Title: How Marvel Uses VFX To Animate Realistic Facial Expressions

Hello.
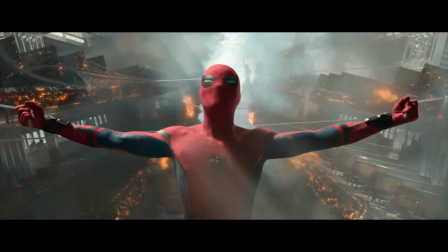I've always been impressed with how characters in Marvel movies show so much emotion, but have you ever wondered how they do that when they have to face the limitations of being behind a mask for the majority of the film?
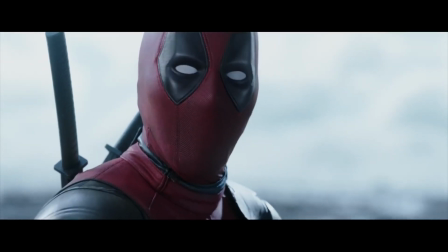A good example of this is Deadpool. He has his eyes and mask moved by VFX to help show subtle expressions, emotion, and comedic movement.
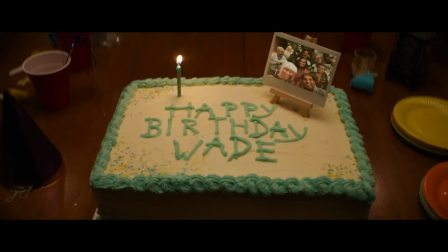It's very important because more than any other character, Deadpool creates serious and impactful emotional bonds with the audience.
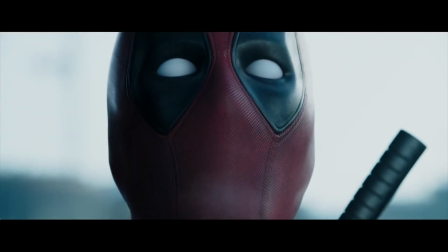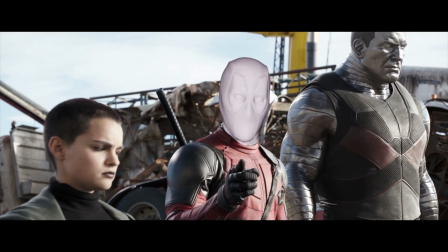I looked further into the effects used by Marvel to achieve this, as they seem simple on the surface.
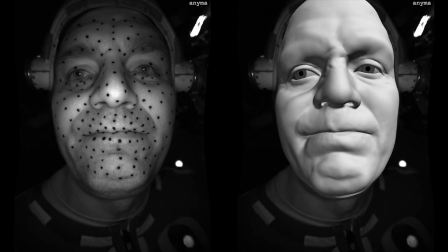However, when I started researching, it became clear that the techniques were actually quite complex with a load of research and technology behind them.
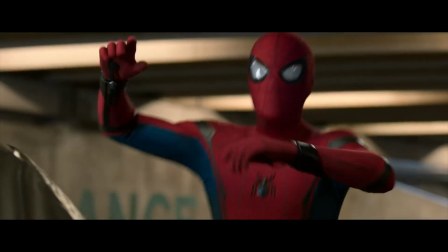So it gives us a few questions to answer. How do they overcome the limitations of showing emotion with these characters?
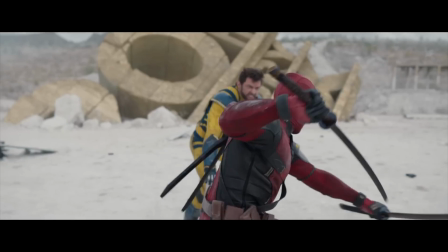What sort of technology are they using to achieve it? And how does it differ between the different characters we see on the screen?
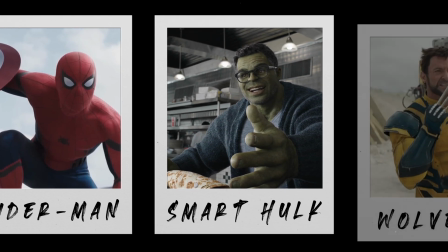We'll answer all of that throughout the video, as we will learn how emotion is brought to the screen through facial expressions and physical movement for a few different characters.
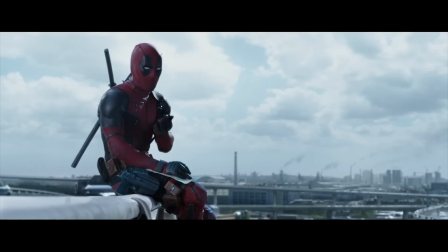And of course, we'll discuss why this is so important for us as the audience. With Deadpool and Wolverine being the most recent movie, let's start there.
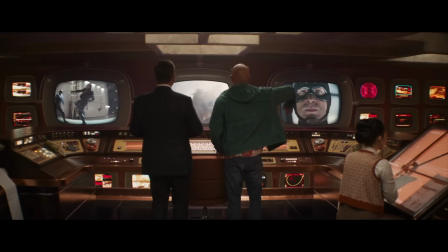To understand how this was done for both Deadpool and Wolverine, we need to go back to the first Deadpool for some context on the effect.
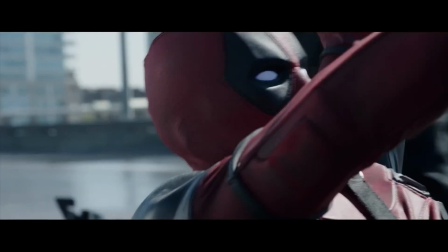Since the start, Deadpool has always been a character that has been known for his expressive personality and a lot of moments directly facing the camera for fourth wall breaks.
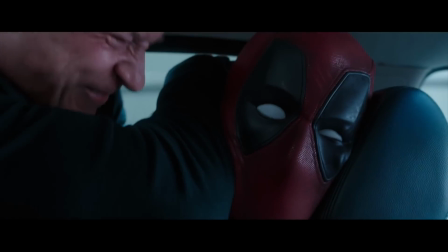Because of this, the movement of his face to match his dialogue and his resting facial expression are both essential elements to get correct.
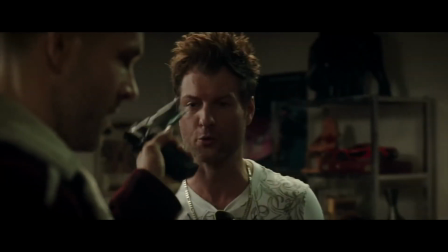While Ryan Reynolds meets the expressive needs of the character perfectly, there was one hurdle that would make things very complex to portray this.
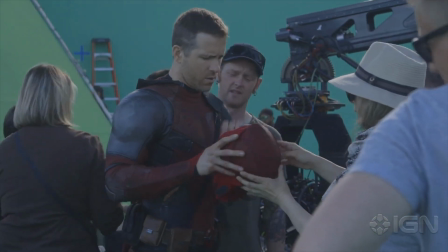In pre-production, the original plan was for the mask to be thin enough to move as Ryan spoke. However, as things progressed, it became a rigid mask that would not show any expression.
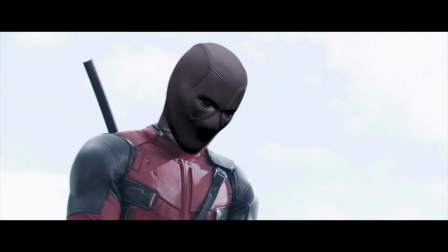To overcome this, they had to pivot to a VFX solution that had over 60 artists working on it.
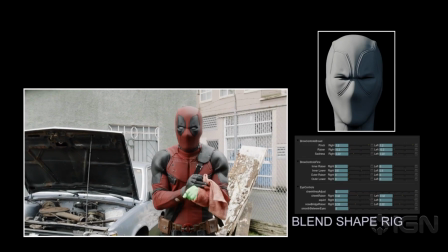The effect started with doing a camera track of Deadpool's head, and then warping it with a blend shape expression rig.
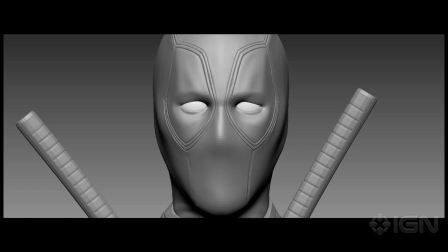This means they could create different facial shapes and expressions like eyebrows being raised, and the jaw being moved, with an array of different sliders.
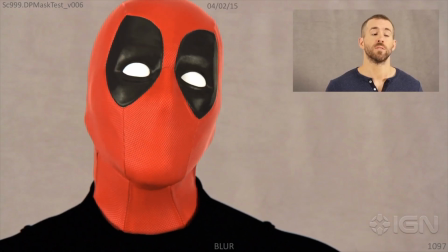To gather reference data to work from, they had Ryan re-record his lines without a mask on in front of the camera.
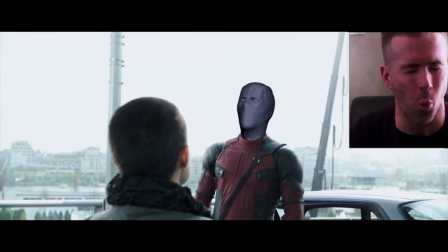They would then match the recordings to the digital model of Deadpool to ensure it accurately matched the timing, the speed, and Ryan's performance itself.
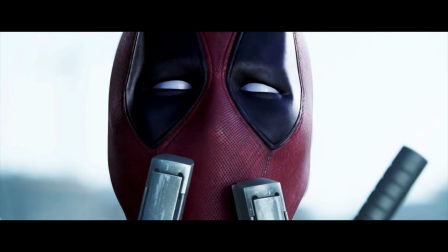Once the animations were completed, they did a lighting pass on the surface of the mask. While the lighting itself would help make the effect more believable, mapping it to the surface of the mask was the key element.
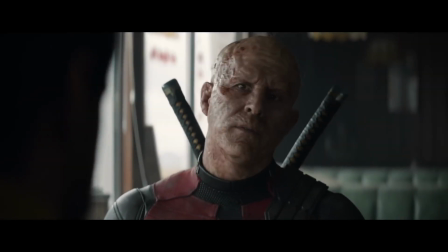This helped the lighting adjust naturally as different parts of the face moved. Now that we have an understanding of the original effect, let's get into Deadpool and Wolverine.
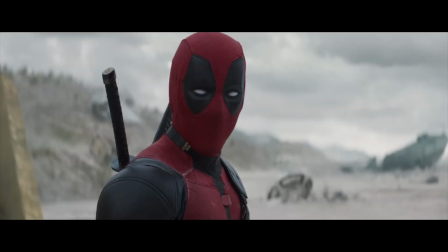The focus in this movie was to still enhance the motion of the mask to ensure it effectively captured Ryan's emotions, dialogue, and comedic timing.
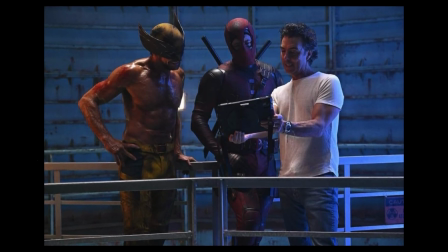They also wanted to stay true to the comic book vibe for Ryan and Hugh without feeling too cartoony. To effectively achieve this, they applied what they've learned over time, that less is more.
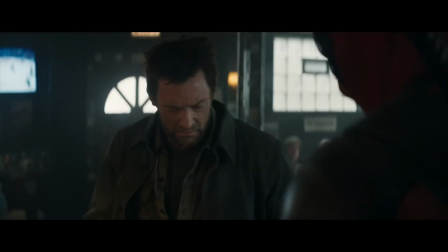Pixels can only be pushed so far before things start to look unnatural, so they start to be more intentional about the fine details while toning things down at the same time.
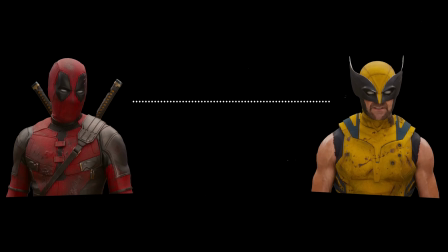The main technique that helped them achieve this was using a machine learning tool that analyzed the dialogue for patterns in the waveform and volume.
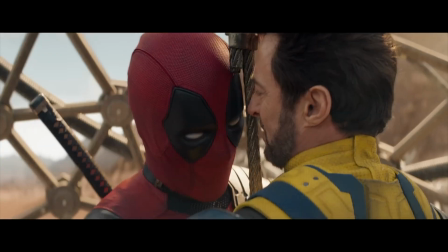This gave animators another great reference as it showed how much the mask should move and help guide them on navigating those subtle nuances.
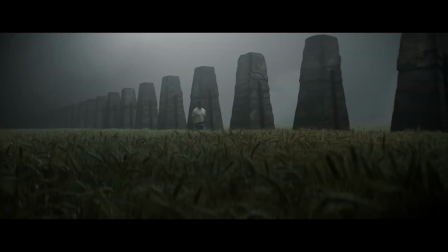With the addition of Wolverine, the same less is more techniques were used.
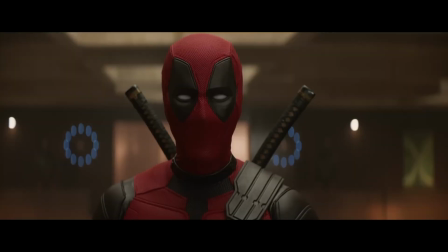It was very important to keep Wolverine as accurate to the comics as possible since it it was his first time wearing the mask on screen.
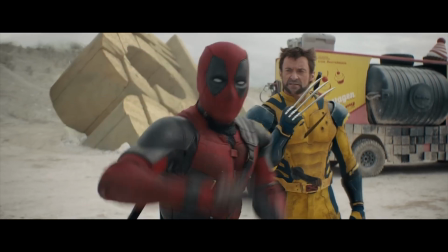While there were some conversations on if they should even touch the mask digitally, they decided the middle ground to be preserving the metal wings on the side and only moving the fabric and leather around the eyes.
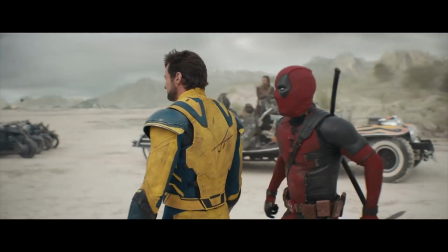While it may seem like a lot of work for such minor details, audiences connect with Deadpool because of his sarcasm, over-the-top humor, and his out-of-pocket comments.
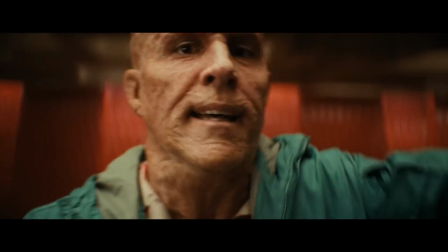Because of that, we need full face expression for viewers to get the right level of immersion. Plus, it just makes his engagement and charm that much more effective.
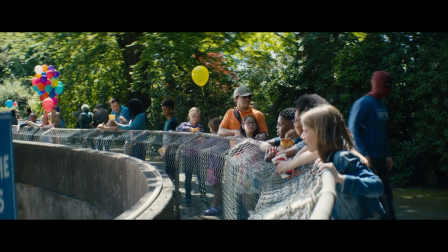What's your name? Captain Delicious Pants. Who's Captain Delicious Pass?
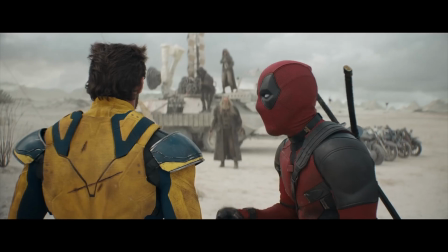So wholesome. Speaking of wholesome, there's another wholesome character we were going to dive into that also shows a lot of emotion through their facial expressions.
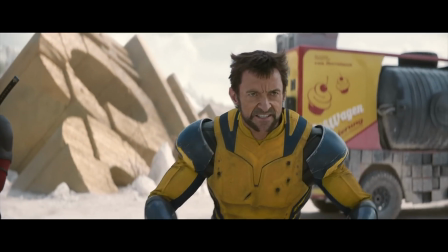But instead of the expressions being enhanced by visual effects, they are almost entirely crafted through them.
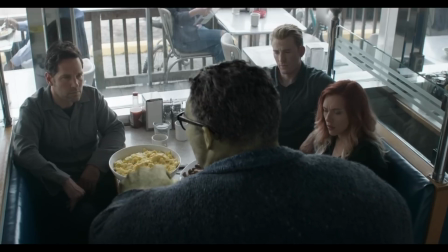We've seen a lot of the Hulk over the years, but Endgame introduced Smart Hulk, a perfect combination between Bruce Banner and the Hulk.
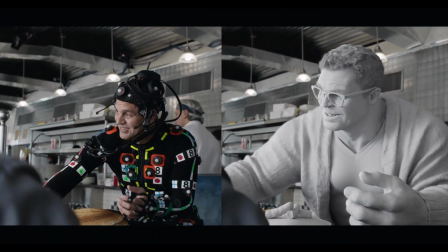Because of these two characters being combined, they needed to put some thought and strategy into how they would implement Mark Ruffalo's performance into the character.
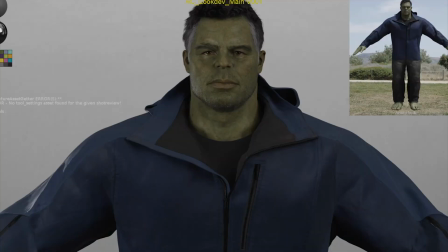Before getting into the motion capture and performance side of things, they had to start with LookDev to find the size and shape of the character.
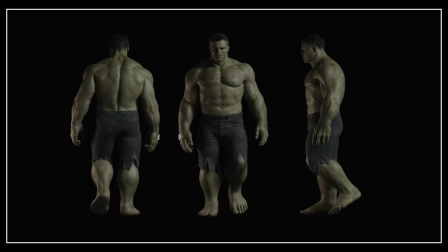In this process, they worked to find the perfect balance between Mark and the Hulk before creating the final 3D version.
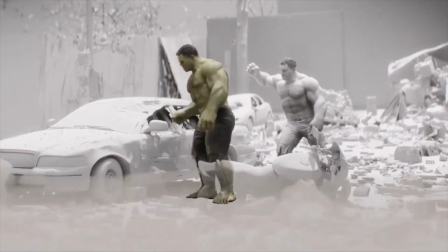While this was all important to the effect, the work really started when they got further into the process with Mark.
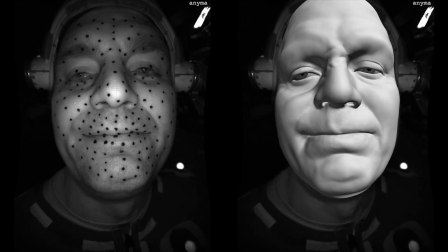As you can imagine, the techniques to bring this to life are incredibly in-depth, but here's a broken down version of it.
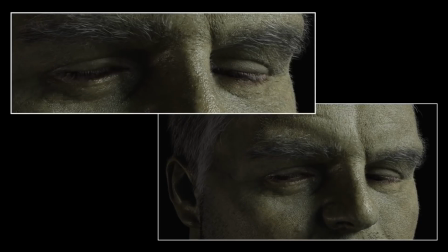It all started with a very detailed 3D scan of Mark's face. This captured data about the texture of his skin, the positioning of his facial features, and even his skull and jaw.
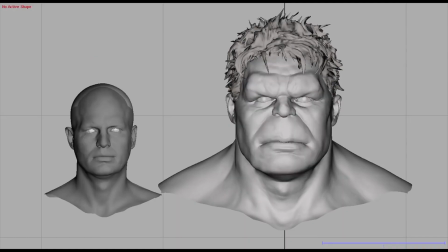They did this 20 times with different expressions to gather the information about his face to create an accurate digital puppet down to the pores in his skin.
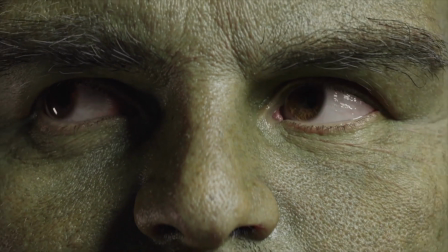This scan created a model that was more than just his face, as it also understood bone structure and tissue.
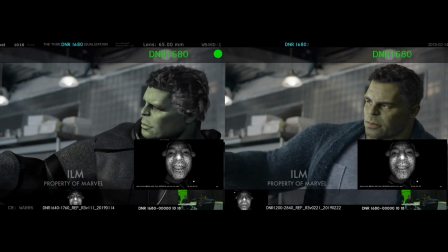Once complete, the face was divided into thousands of tiny segments that understand how the skin is stretched, wrinkled, and moved in relation to the bone underneath.
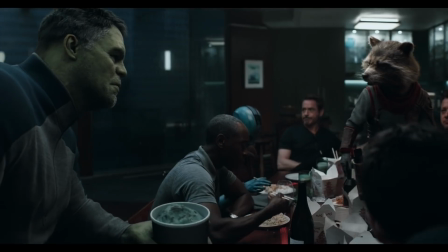When the scan was completed, the production was able to move Mark on set.
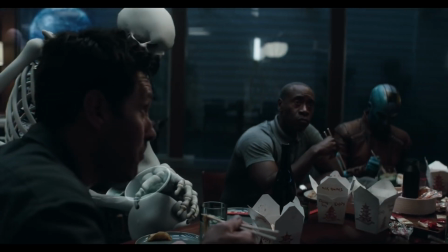It was really important for Mark to be on set for the film with the cast, as they wanted him and the other actors to be able to work off of each other in the moment.
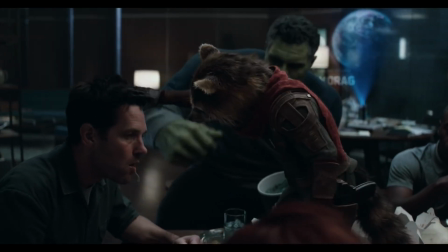They also wanted his facial performance to match the nuances of his physical movement, so this technique allowed for a really natural performance.
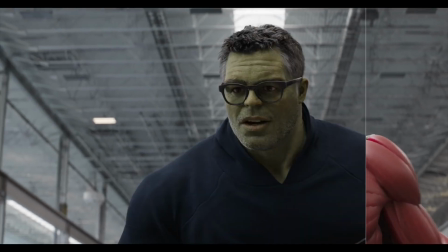After all of the performance data was captured on set, they moved into post-production to apply that data to the digital model we discussed earlier.
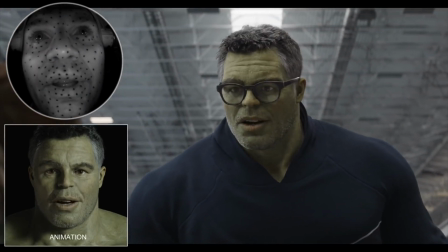The software analyzed the footage of Mark's performance and transferred that to the model. Since there is quite a size difference between Mark and the Hulk,
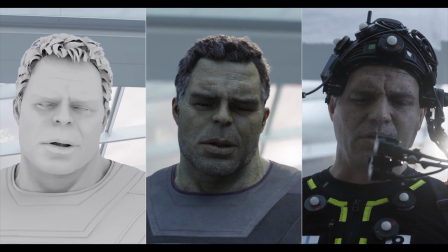this helped apply the data accurately and also accounted for subtle nuances like lip movement and how the sound skin moved and wrinkled next to his eyes and mouth.
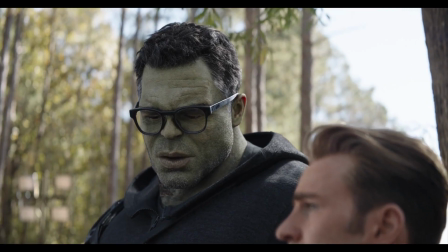While the technique is different from the one used on Deadpool,
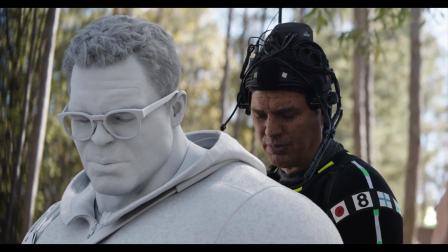the purpose is still to bring the emotion from the actor to the character itself in an accurate manner, but in this case, it helps preserve the physical performance of the actor as well.
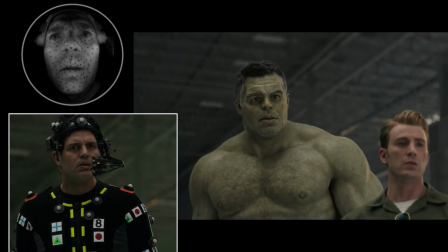Going the distance for the details here is what really allows Mark's performance to not be lost through a CG character and allows us to empathize and understand Hulk in a way we haven't been able to before.
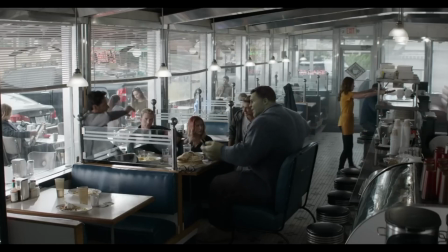Our last character to explore is quite interesting, as there are definitely techniques used to show emotion from behind a mask like other characters,
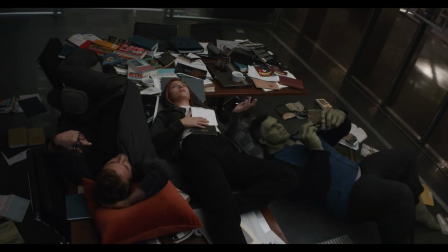however, However, this one shows a lot more through their physicality and body language instead.
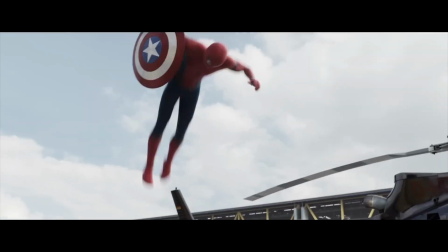While we've seen a few different iterations of Spider-Man over the years, his return into the MCU with Tom Holland allowed a different approach to be taken.
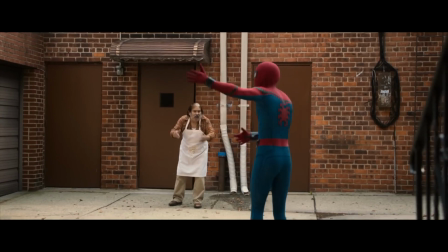They wanted to show the character as an inexperienced teenager, so they really leaned into the physical movement and body language that shows youthful expressions. Tom shared more about the secret of this on an episode of Hot Ones because he really wanted to bring an extra layer of physical emotion to the character.
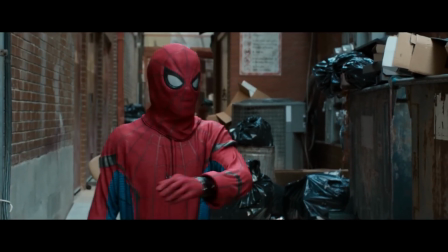We'll get to that in a moment, but first, let's talk about the emotion from behind the mask. With Spider-Man's reintroduction into the MCU, there were two key changes implemented to show expression.
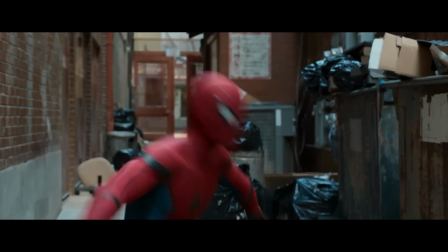First, rather than the eyes just being stitched into the mask, they used VFX to create an iris system around the white of the eye that could slide over it like a camera aperture.
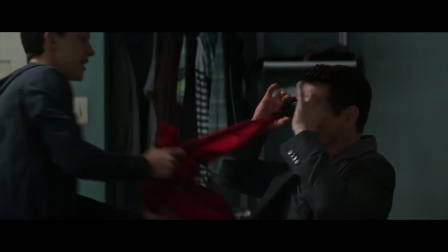While there was a clear story reason for this change, it helped add subtle emotions and insight in the times that it was used.
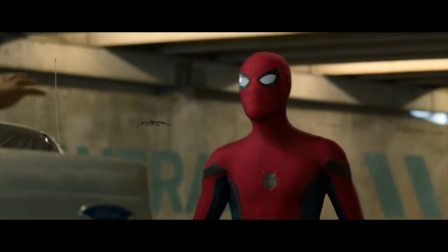Secondly, instead of animating the mask from the outside, they animated Tom's face as if it were under the mask.
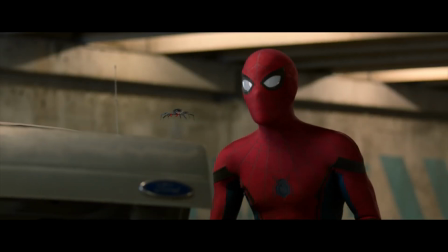This gave an effect that let the cloth of the suit react and stretch naturally, which gave another layer of depth to the character.
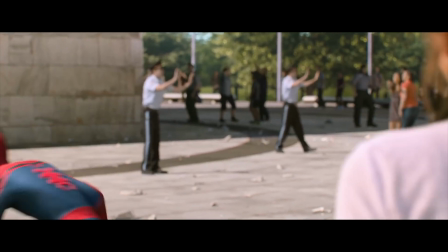To continue with the natural feel, they put a heavy emphasis on how Spider-Man moved in a way that showed dedication, but also a level of immaturity in his movement.
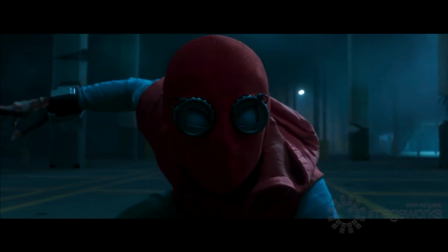But of course, they didn't cut any corners on figuring out how to do this. With motion capture, there's usually a good amount of cleanup to make things look polished.
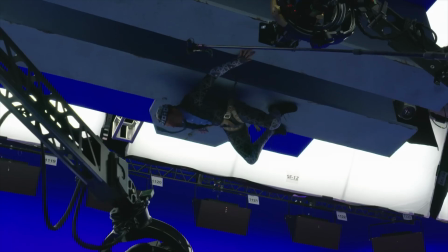When they would make the CG version from Tom's motion capture, they looked to keep as many human flaws as they possibly could.
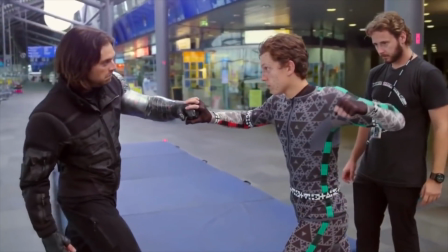This strategy allowed them to include moments where he looked off-balance or uneasy in his decisions to show that immaturity.
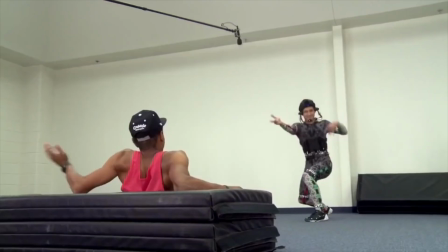They even went as far as taking the data from failed stunts and moments where Tom was idle off-camera to give the artist more to work with.
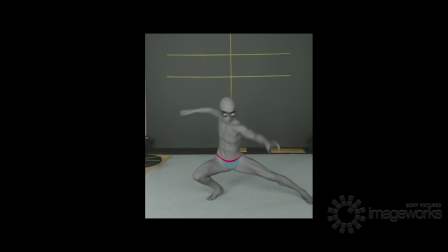This was actually so effective that Tom fully believed the first full CGI versions of Spider-Man were actually him.
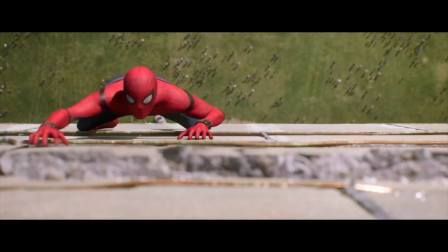So what was Tom's influence on this? In an episode of Hot Ones, he talked about when you have the ability to show expression with your face taken away, you have to pivot to your physicality.
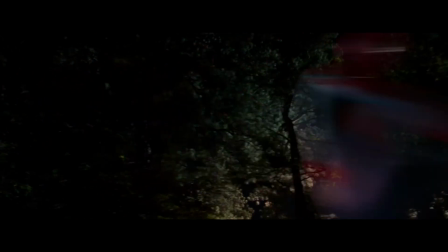In Tom's mind, his idea was for his arms to be dead weight. This would make it so when he would move his arms that they would sway with uncertainty and bring a sense of youth to his movement and moments of peril.
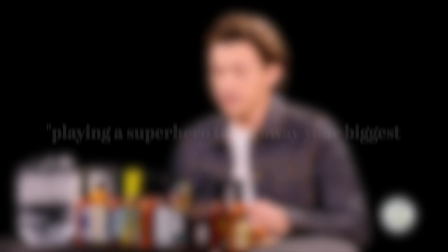Finally, they had a great quote from Tom in that episode that wraps everything up very nicely. Playing a superhero takes away your biggest superpower as an actor, since you're always covering your face.
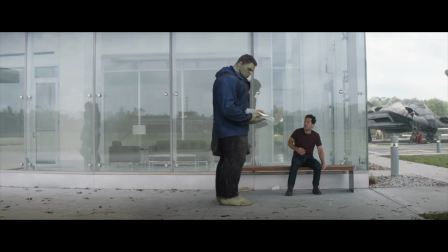In all of my videos, I talk a lot about the importance of an emotional connection with the audience. When a movie gets that right, we truly feel it.